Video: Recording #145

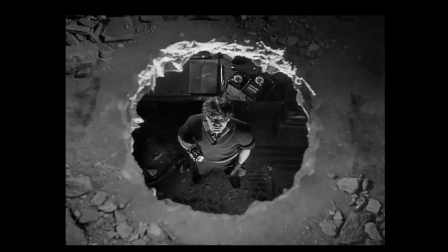(20:30)
There's some striking lighting here we could talk about, but we notice also the internal framing, which again in this case doesn't trap the character, but rather gives us a sense of accomplishment, of freedom. And so freedom to rob a bank, as it turns out.
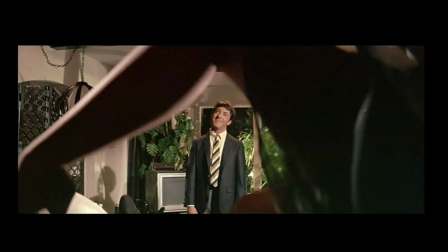(20:48)
This famous internal frame from The Graduate has Benjamin Braddock's, here played by Dustin Hoffman, framed by the legs of Mrs. Robinson, who is in fact trying to seduce him and will in fact succeed inevitably in that endeavor.
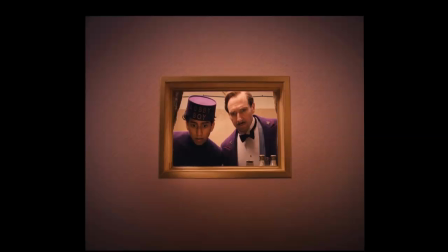(21:06)
Here we have an interesting moment from Wes Anderson's Grand Budapest Hotel, which was shot in an interesting and not very often used aspect ratio,
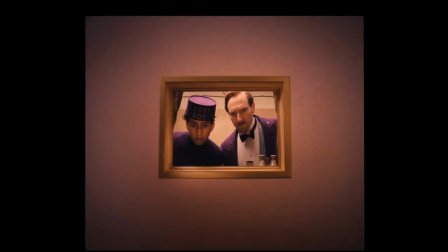(21:20)
1:33:1, and has within it another aspect ratio that's actually the same but smaller, about 1:33:1 of the window. Anderson, interestingly, would use this old aspect ratio to talk about the past history of the hotel,
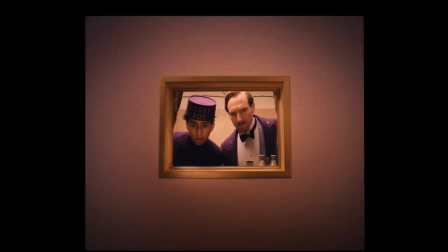(21:38)
and would shift to the wider 235:1 aspect ratio for contemporary time. So one of those rare cases where a director will manipulate the aspect ratio within a film.
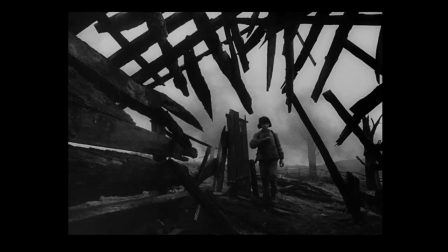(21:53)
One more of this from Ivan Tarkovsky's Russian film Ivan's Childhood, which is very expressionistic looking, and which internally frames this child, Ivan, who is wandering about war-torn Europe and starving and running into various troubles.
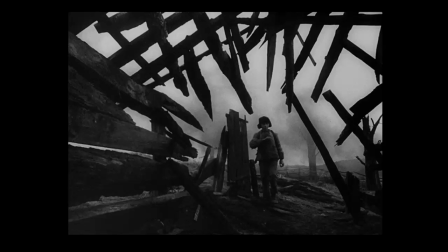(22:13)
But you can see how the really stark look of this film, the way he's internally framed, suggests threat and danger, and almost surrealistic threat
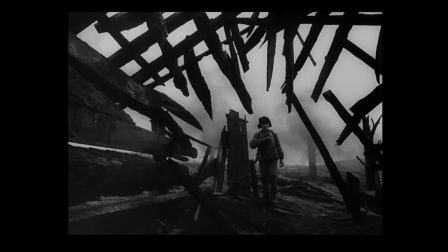(22:26)
in terms of the design here that had been employed. So internal framing is, again, something you might want to take a look at, and which can be used variably to draw our attention and sometimes, like here, make the character seem a bit trapped.
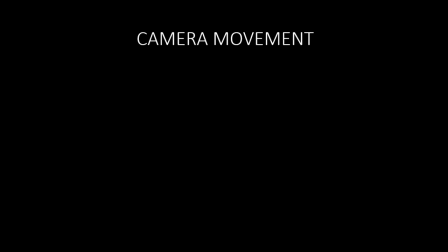(22:42)
On to camera movement, and I don't really want to spend a lot of time talking about camera movement per se,
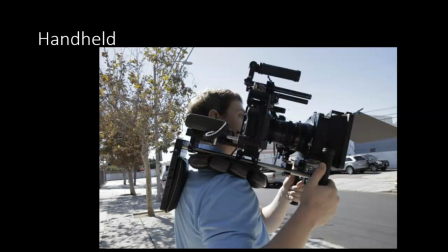(22:49)
but I just want to show you how various camera movements are achieved. Handheld camera, often not handheld at all, but shoulder harnessed, as we see here, with a 35mm camera. Again, as you know from the video, it gives that shaky documentary type look,
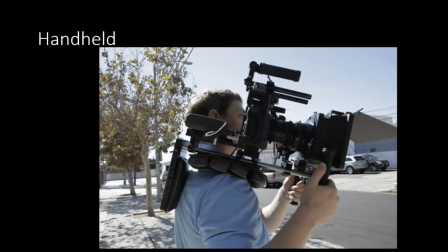(23:06)
which is also often used in fight and tension scenes.
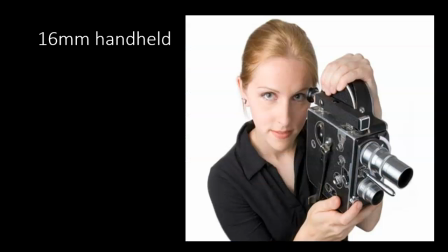(23:11)
16mm handheld camera.
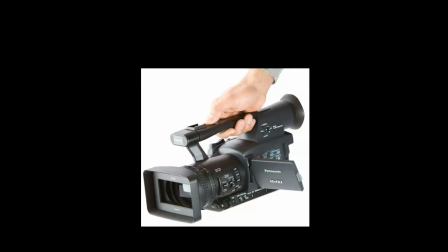(23:14)
Now the digital camera, which allows for, it's really light, and so it allows for a good deal of freedom in shooting.
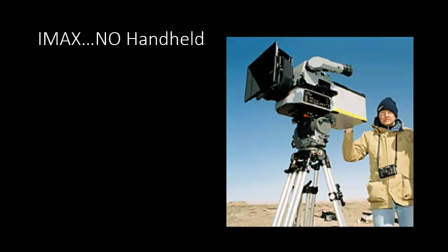(23:22)
This is a tripod, and this is an IMAX camera, so you can see there is no hand holding here.
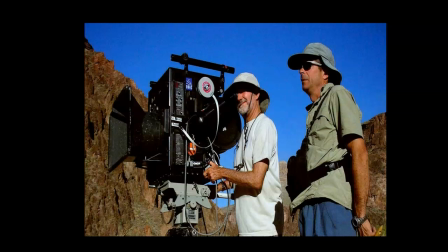(23:31)
A bigger IMAX camera from the 50s, and these things are monsters. So you can see why it would be expensive carting these around, and again, imagining the size of the film stock that was being used.
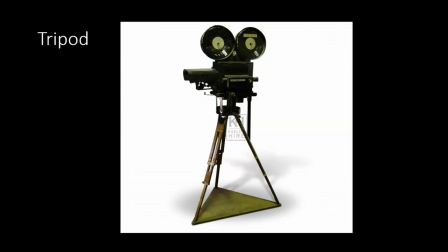(23:44)
Again, the tripod, which allows for tilts and pans. This is an old style tripod from the 20s, but they remain essentially unchanged except for the material that they are built from.
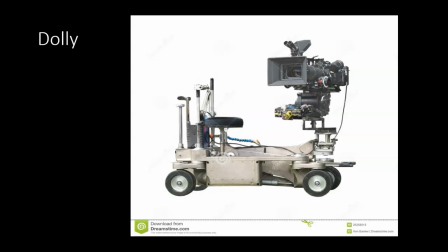(23:57)
This is a dolly. Dolly shots, as you've seen in one of the videos or will see shortly, create these smooth moving shots, and it takes 3 people to operate. One to push, one to keep the image in frame, and another to keep the image in focus.
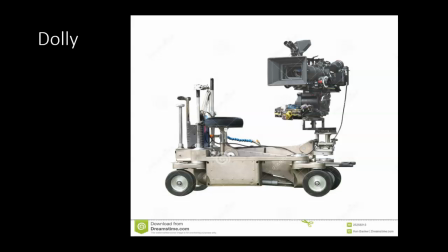(24:15)
So at least a 3-man carnival, as Garrett Morris, the inventor of the Steadicam, has called it.
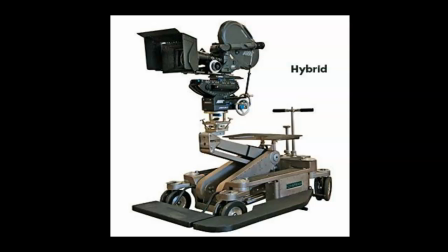(24:22)
This is a hybrid crane and dolly. In other words, the crane is a device that will raise and lower the camera, very common, and at least through the 70s.